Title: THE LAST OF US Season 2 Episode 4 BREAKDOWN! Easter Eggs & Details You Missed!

And that's followed by the moment Abby finds Joel.
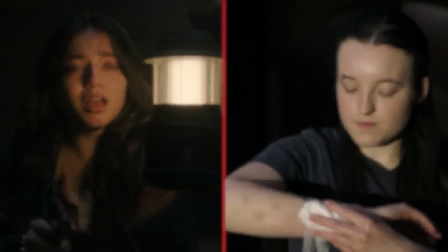But the show delayed their hookup and this moment when Dina confirms her bisexuality until after the two are finally open and honest with each other on their most personal secrets.
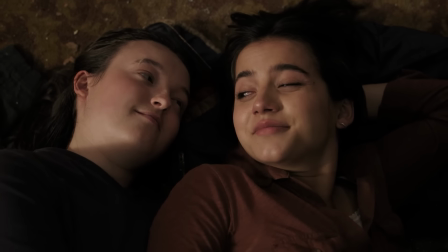So now the physical part is a celebration of life.
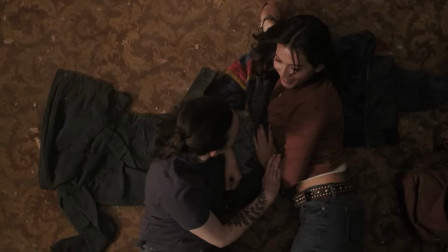Ellie having been doomed or dead in Dina's eyes to now being alive again, and Dina in Ellie's eyes being a vessel for life and giving society a future.
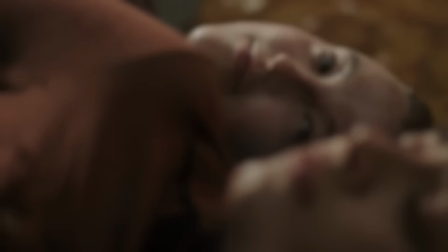So they wake up in each other's arms and Dina gives her the jerky so they won't have morning breath. It's easy to forget that the characters of this world are probably dealing with some dank smells with these corpses everywhere.
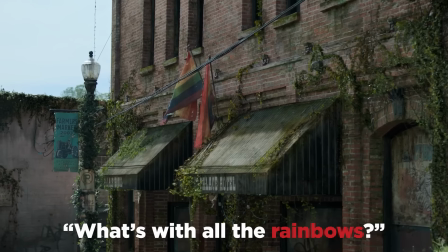Dina talks about imagining a future together, and we reminded of the way Ellie talked about the pride flags as being a sign of optimism.
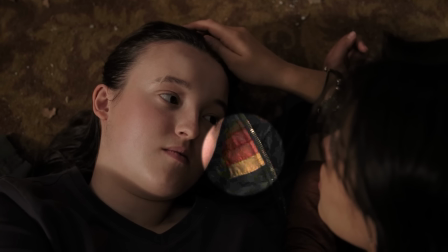And now we see a rainbow-like pattern on the stripes of Dina's jacket behind Ellie's head as she looks up at her.
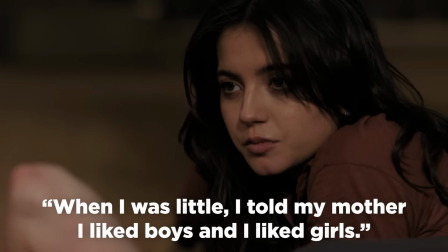Dina shares her history of being bi and how she told her mom that she liked boys and girls, and her mom denied it and told her that she liked just boys.
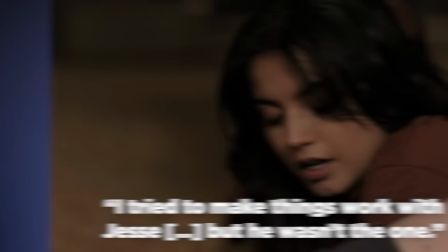And she tried to make it work with Jesse and even went back to him during their breakup period, but it's Ellie she wants to be with.
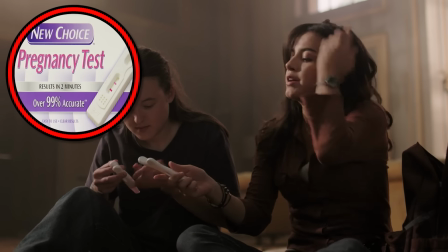And Dina did take multiple tests, though the accuracy of one at-home pregnancy test is 99% and almost never gives a false positive.
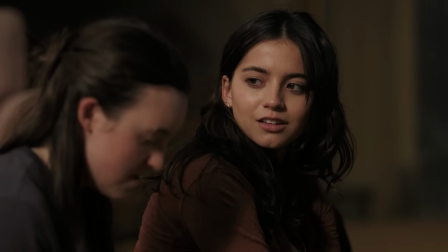Ellie says, So we're having a baby. and Dina is so taken by Ellie saying we, and then Ellie makes it even sweeter.
I'm gonna be a dad.
Yes, it's a twist on the heteronormative roles of parents, but for Ellie, the most meaningful parental relationship she can remember is with Joel, her dad.
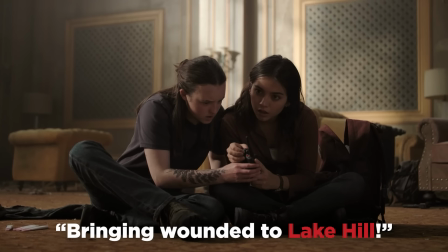She wants to be the kind of parent that Daddy Joel was for her. They hear a wolf conflict over the radio at Lake Hill, and they deduce that's where Abby would be.
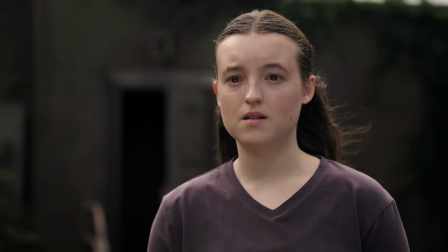Ellie tears up because she knows that Dina is pregnant, and she wants to keep Dina out of harm's way, but Dina refuses to stay behind because Joel was a father figure to her too,
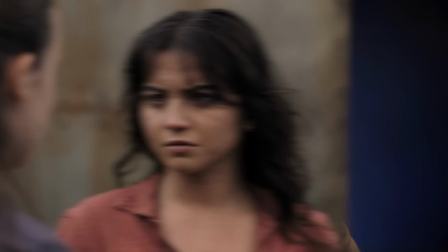so she offers her hand.
Together.
All right, let's end in the spoilers section. If you haven't played the game or don't want to know what happens in the game, here's a good time to stop watching.
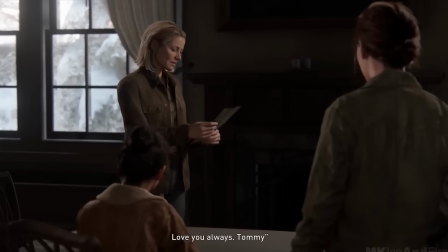Okay, one of the biggest changes from the game in this part is that in the game, Ellie and Dina are actually following Tommy's footsteps, as Tommy was the first to go up to Seattle to avenge Joel.
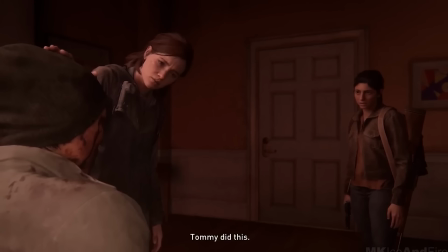It's Tommy's dead horse that causes Dina to vomit, and they find one of the wolves that was in Abby's group, Nick, after Tommy had tortured him for information.
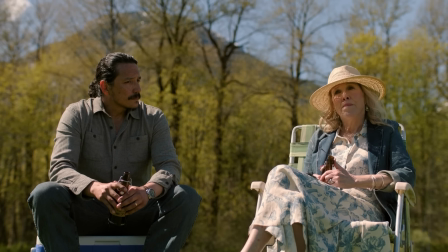Doesn't seem like Tommy's gonna be joining them in Seattle for the show, especially after episode 3, but it is possible that he comes in later.
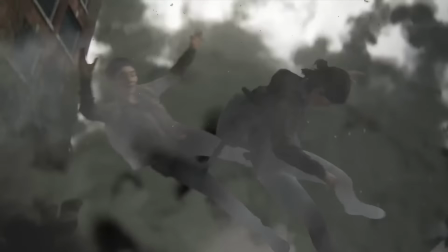Also, this part in the game has Ellie and Dina looking for others in Abby's group and getting taken by Jordan, but luckily getting free from Jordan and killing him.
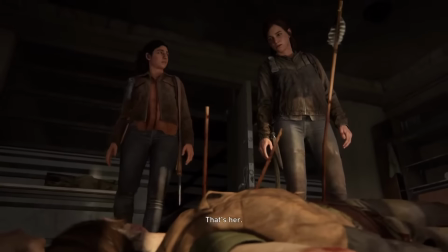And they also look for Jordan's girlfriend Leah, who was also part of that group in the game, but she's dead by the time they can find her, killed by the Seraphites. I don't think Nick or Jordan or Leah are gonna be in season 2. We haven't heard any casting information about them, but they might show up at some point in the future.
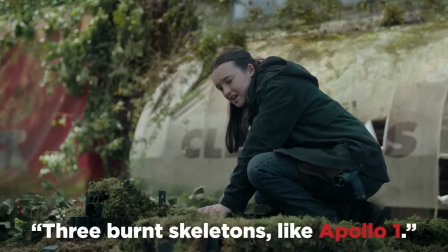Also, I think the show kept the grisly story of the deaths of the Apollo 1 crew to keep Ellie's interests in NASA and
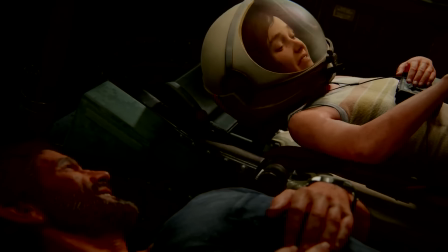space travel at the front of our minds for when we get the flashback episode to Ellie's birthday and the museum visit and the Apollo 11 tape moment. I think that's coming in episode 6, and that flashback, I predict, we will also learn what happened with Joel and Eugene.
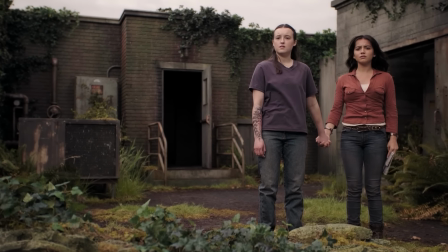And lastly, based on where we are halfway through the season, I think there is time for Jesse to catch up with them.
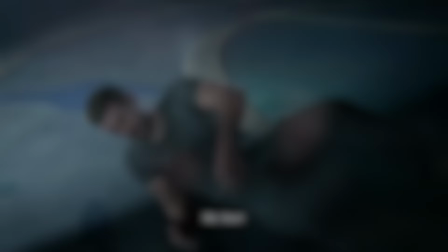We see him with them in the trailers in Seattle, and for Ellie to find Owen and Mel and Nora and do those awful things to them.
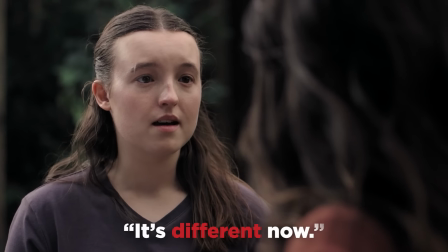And I think it's gonna hit harder based on Ellie's reaction to Dina's pregnancy in this episode.
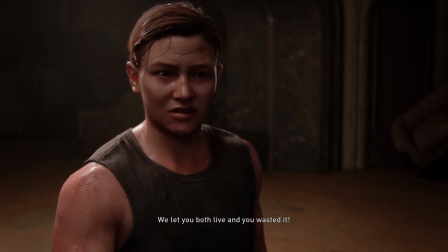I feel like in the finale, episode 7, we're gonna end with the blackout from the game when Abby tells Ellie, and you wasted it, and has her at the gunpoint. But the question is,
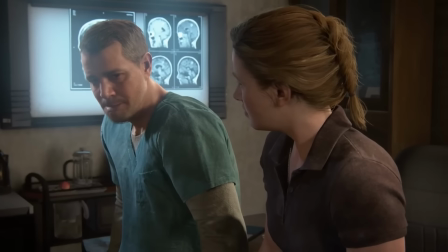will this finale episode end there? Or will we have an additional scene that jumps back to Abby back in the past at St. Mary's with her dad?
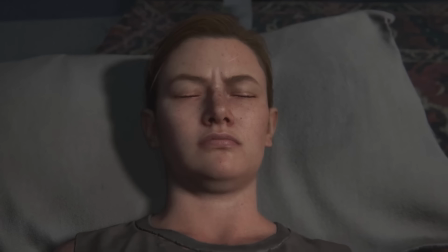Are we gonna end this season by starting with Abby's day 1? I say that because Caitlin Dever is so good,
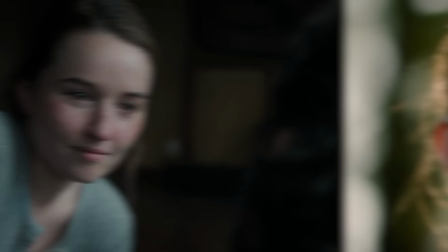and I think a lot of us wouldn't mind a promise for season 3 being that we're gonna spend a lot of time with her as a focal character for that season. Comment down below with your thoughts, and a special thanks to one of our YouTube members, Rick Denmon, who supports us at the executive producer level. Follow me at EA Voss and subscribe to all 3 channels on the New Rockstars Network for breakdowns and news coverage of everything you love. Thanks for watching, and I'll see you next time. Bye.